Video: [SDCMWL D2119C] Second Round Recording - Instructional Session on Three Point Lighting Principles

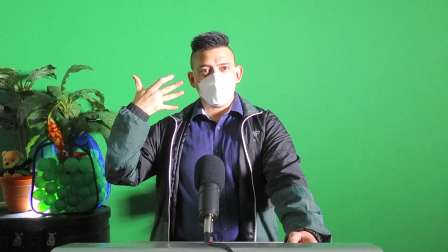249s
So this side is actually darker than this side.
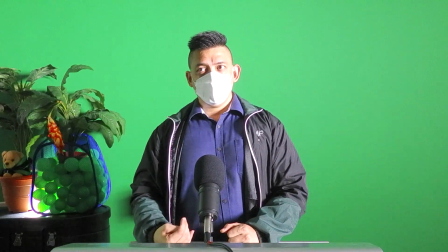254s
Yeah. And why do you think that is so? Maybe because only that light is facing you only. Okay. And what about the position of the light? I think maybe Valerie. What's the position of the light? Firstly. Around like 45 degrees.
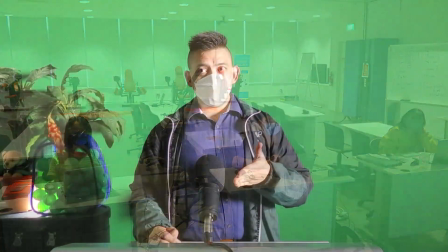273s
Okay. So you notice, right? Because of the position as well as the angle of this light, then it causes one side of my face,
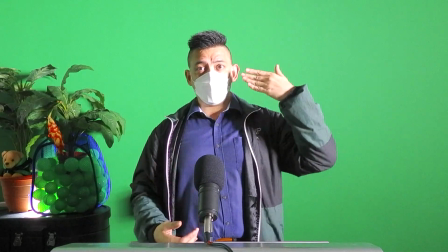282s
right, of the subject's face to be brighter, right, than the other side.
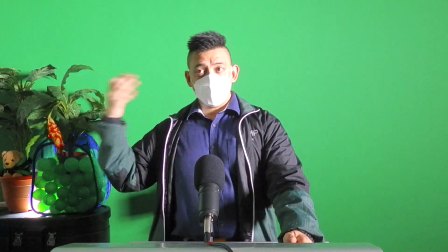287s
So in order for me to actually have this side be seen, I will need to use another light.
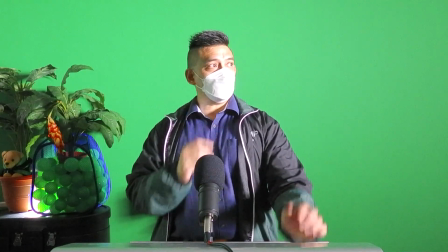295s
But before that, right, I just want to highlight that this is actually one form of cinematographic effect.
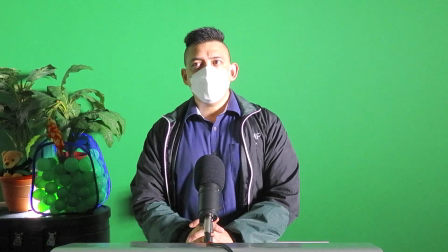301s
So sometimes you will see certain vloggers as well as content creators, they actually use one light only.
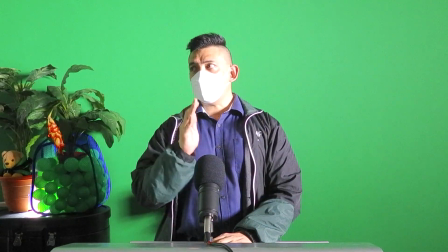310s
And what this does is that it actually gives a very, you know,
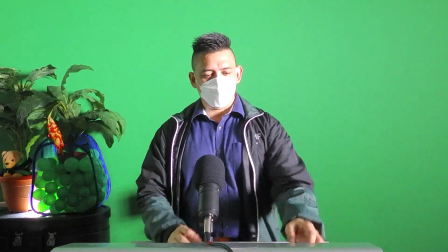316s
a very kind of scary movie kind of effect. So especially if I were to bring it a little bit down, right?
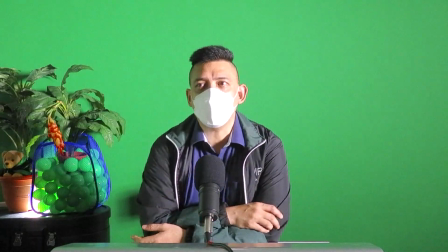323s
Then I look like a gangster, right?
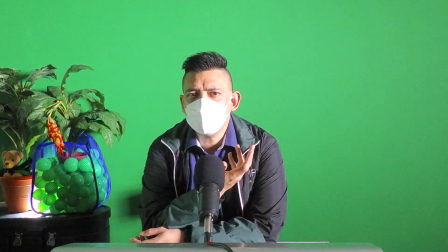327s
Because, you know, this is like a rather film noir kind of shot, right?
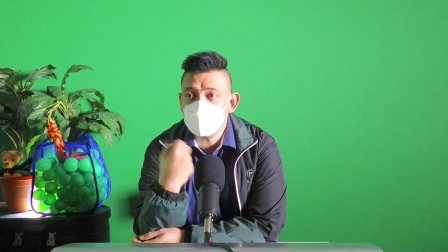334s
So this is actually, it does actually have some cinematographic effect as well, okay?
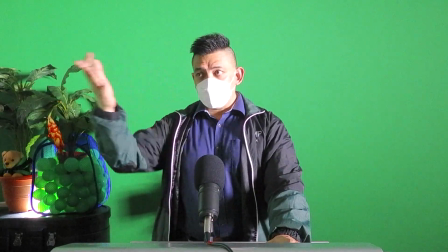341s
But if I want to actually light up the other side, right?
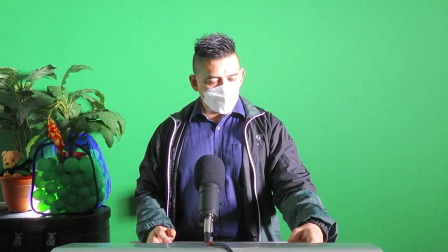346s
So this is what I will do. I will turn on another light, right? So I'm now going to do that.
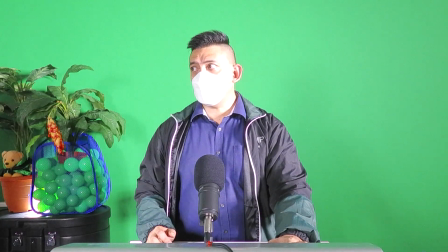352s
And now I've turned on this light.
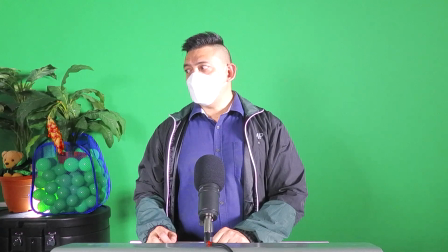356s
Okay, so Dana, what do you notice about this light here? It's more evenly lit now. Both sides are equally. Is it fully equally lit?
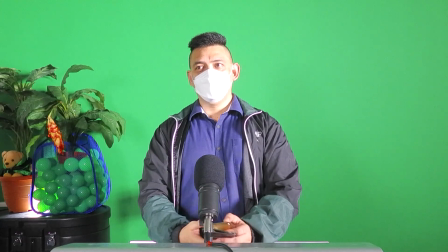372s
Yeah. How about now? The same, but a bit darker.
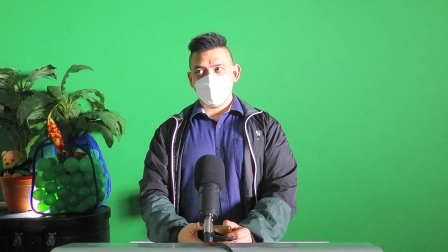379s
Yeah. Okay.
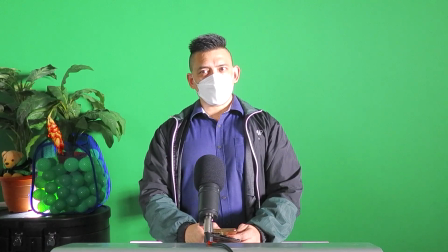380s
So, what do you notice about the, you know, the difference between, you know, between this intensity and this intensity?
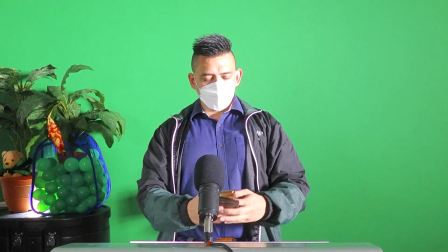389s
Which one do you think is actually higher?
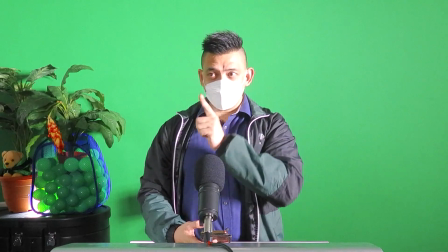392s
With the key light and this light, which I've not told you what the name is yet, but what do you notice about the two?
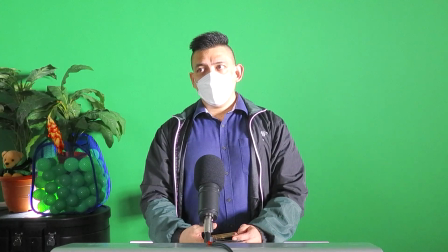398s
Which one is always brighter? The left? Yeah, so which is this one, the key light, Yeah. all right?
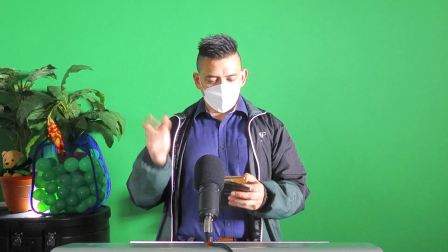406s
Now, if I were to use this, this light, right, with different intensities, what kind of effect do you think I'm able to achieve?
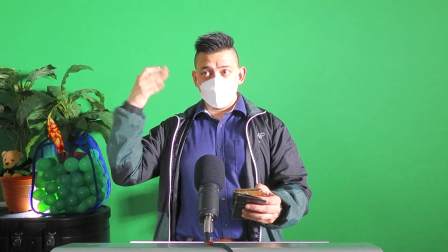414s
So now I'm going to change the intensity. Now the intensity on this side, right, is not so high, right?
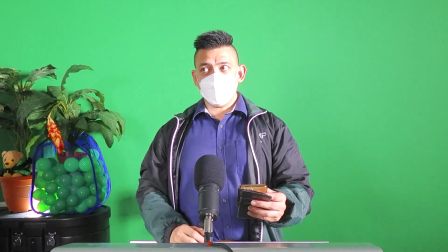421s
But I want to increase it a little bit now. Okay, so what difference do you notice now?
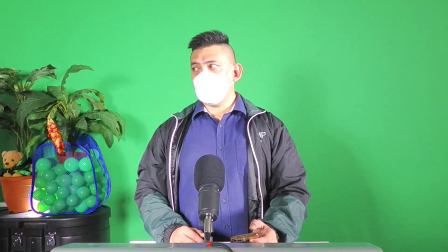430s
Creates like a shadow. What else? Specifically with regard to the subject.
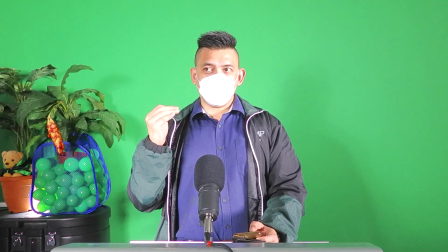439s
So what type of content creators do you think will use, firstly,
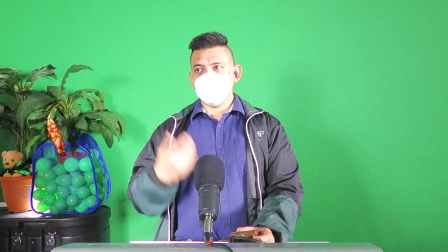445s
this kind of light versus this kind of light? The second kind is more for like vloggers.
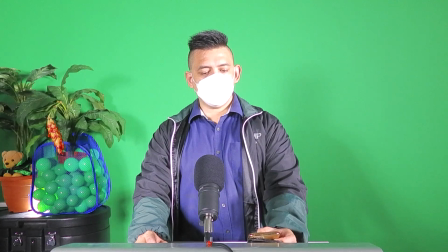453s
The first kind is more cinematic. Okay, so yes, you're right, Dina.
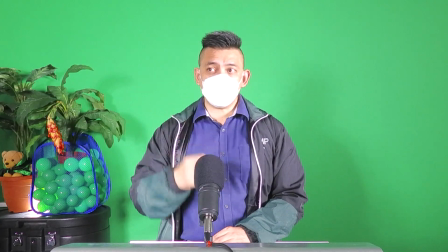459s
So what you can do is that you can actually adjust, right, the intensity or the relative intensities of the different forms of lighting.
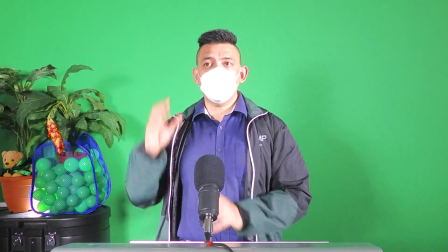468s
And by the way, this light is what we call the fill light, right? F-I-L-L, fill light.
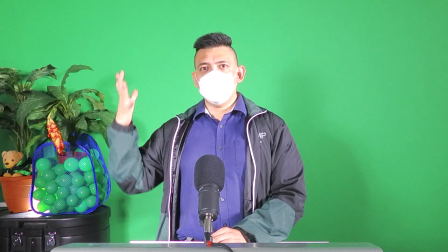473s
So it is called the fill light because it fills up the light on the other side of the key light, right?
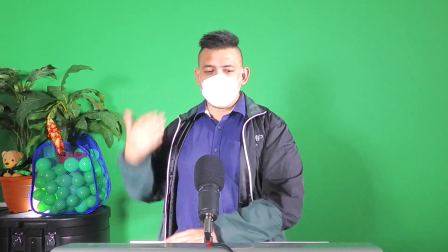481s
So it fills up that gap in terms of lighting that's left by the absence of light prior to that.
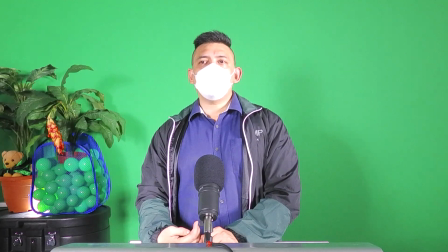487s
So like what you said, Dana, we can actually have different effects.